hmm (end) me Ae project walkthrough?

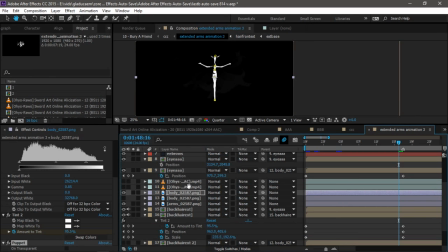(72:23)
And the arms, where are the arms? Where are the arms?
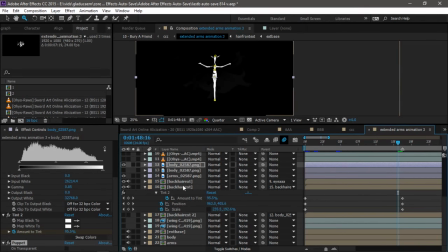(72:30)
I can find the arms. Wait for me. Arms here. These are the arms. The arms also have the puppet. Look at that. It has normal arms here.
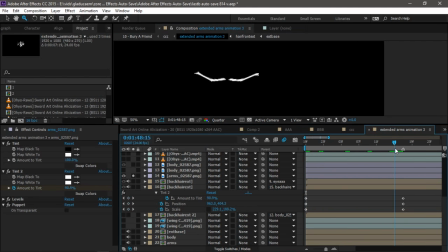(72:42)
Okay? And then it goes swoosh. And it distorts. And it distorts and it looks creepy or retarded. Any of those options are up on the table for you to discuss, my friend. Okay? Do you understand this? Do you understand what I did here?
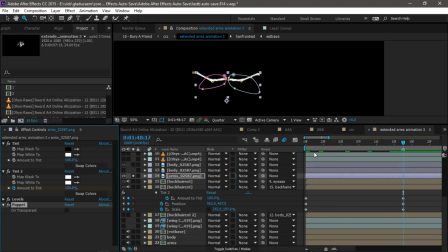(73:01)
Okay? Do you understand what I did here? I hope you do. Now it is auto-saving.
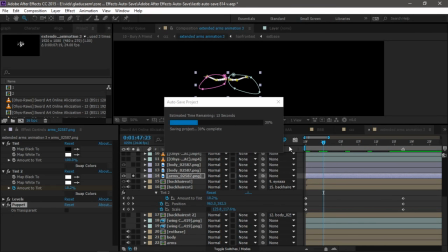(73:08)
Sorry for that. Okay? But that's what happens. Okay? When your computer is a laptop that has 7 years old.
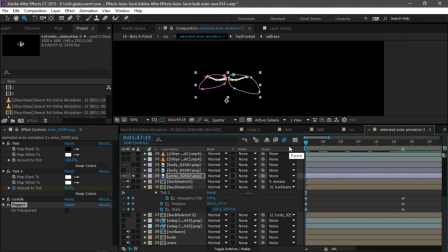(73:16)
That is 7 years old. Sorry, masen. Sorry, masen. Sorry, masen. Oh. Okay? That's what happens. Okay? Look at that. It goes whoosh. Then here on the thingy,
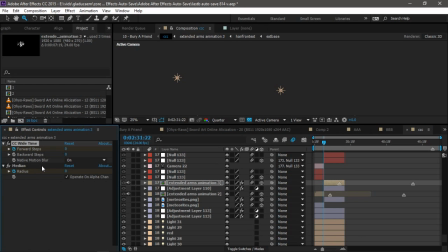(73:34)
I added the CC white time and the median, and I animated it on keyframes
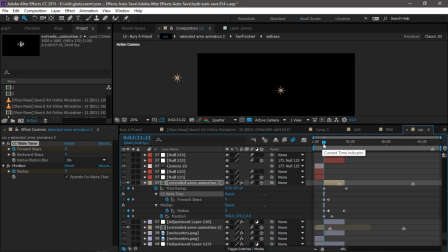(73:41)
because it mixes itself, so it looks like whoosh. And I added a blur right there because right there in the song you have a like a okay. I think that matches the song very well.
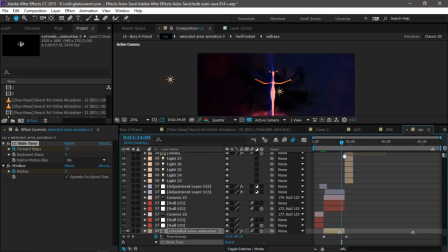(74:02)
Then it extends. Look, that's how it looks. It has a shine there, and here I changed the configuration of the lights because I did not want the same lights to be here. Okay. So yes, I just changed the lights.
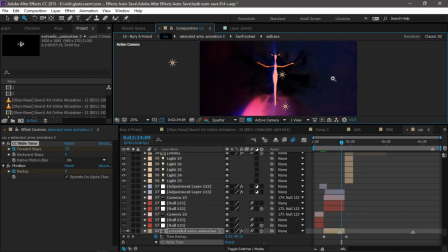(74:20)
Now it's a red light and a blue light. Okay. Thank you. Now here, friend. Okay.
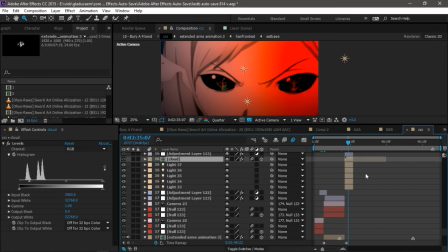(74:29)
Now here, in this mask, I have the mask thing, and I masked the eyes. I did a mate to make the reflection of the composition of the
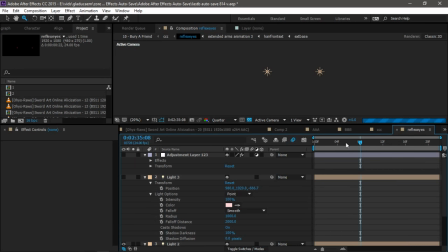(74:46)
thing. And I added another red light that goes flickering.
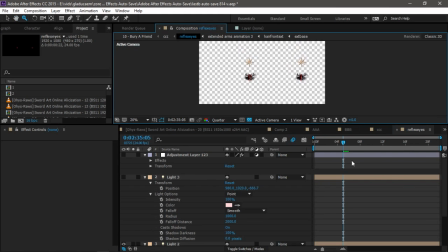(74:52)
Okay? See?
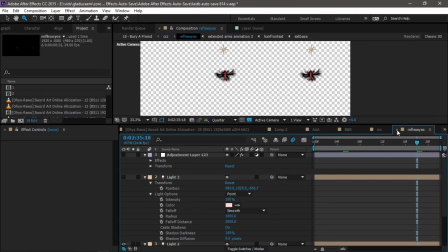(74:56)
And this is how it works. Okay? Look at that. And I added blur because it looks cool with blur.
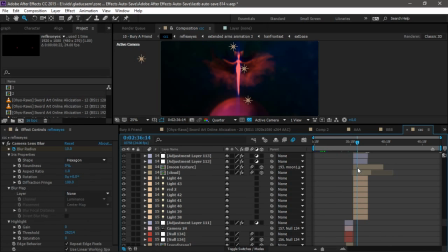(75:03)
Okay? Now here is another animation, but it's the same thing, but I just reversed it so that it goes back to normal. And now
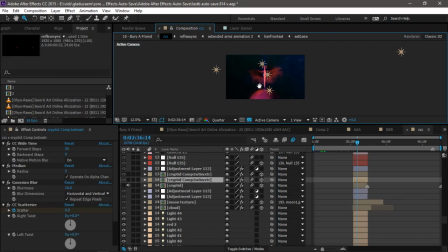(75:18)
also the moon, this moon, I didn't explain this moon, sorry.
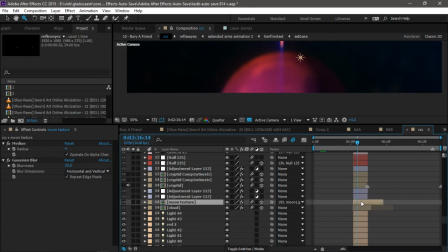(75:22)
Okay, so this moon this one is, I googled moon texture, okay, and I applied this sphere, and that's it.
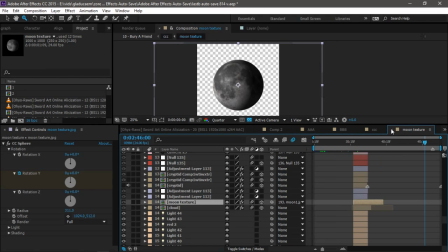(75:31)
That's a moon, and I rotated it, and that's it. That's it for that.
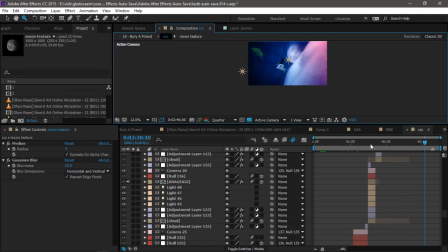(75:39)
Okay, and this. Okay, so I reversed the animation here.
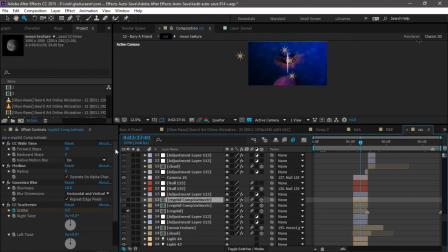(75:50)
Let me show you cryptic composition, and I textured it because to make it more fuchsia, so that it makes this shape. Let me see if I can show you the shape. That looks like a butterfly, so that it matches the beginning of the video, which is a butterfly.
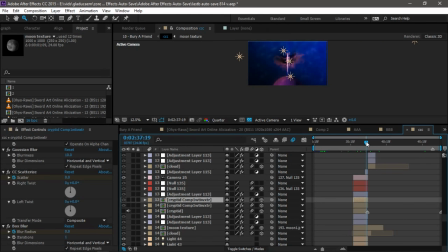(76:07)
And here you see another butterfly, but the butterfly is not white anymore, it's black. Okay? Please, butterfly, show yourself. Look, doesn't it look like a butterfly or like a mix between a butterfly and a cross? Okay? So it looks amazing. Amazing art. Amazing.
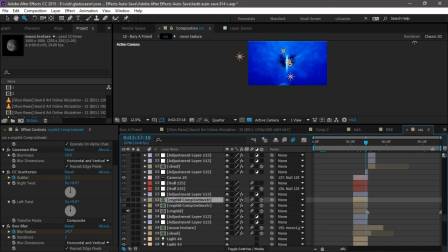(76:29)
I'm sorry.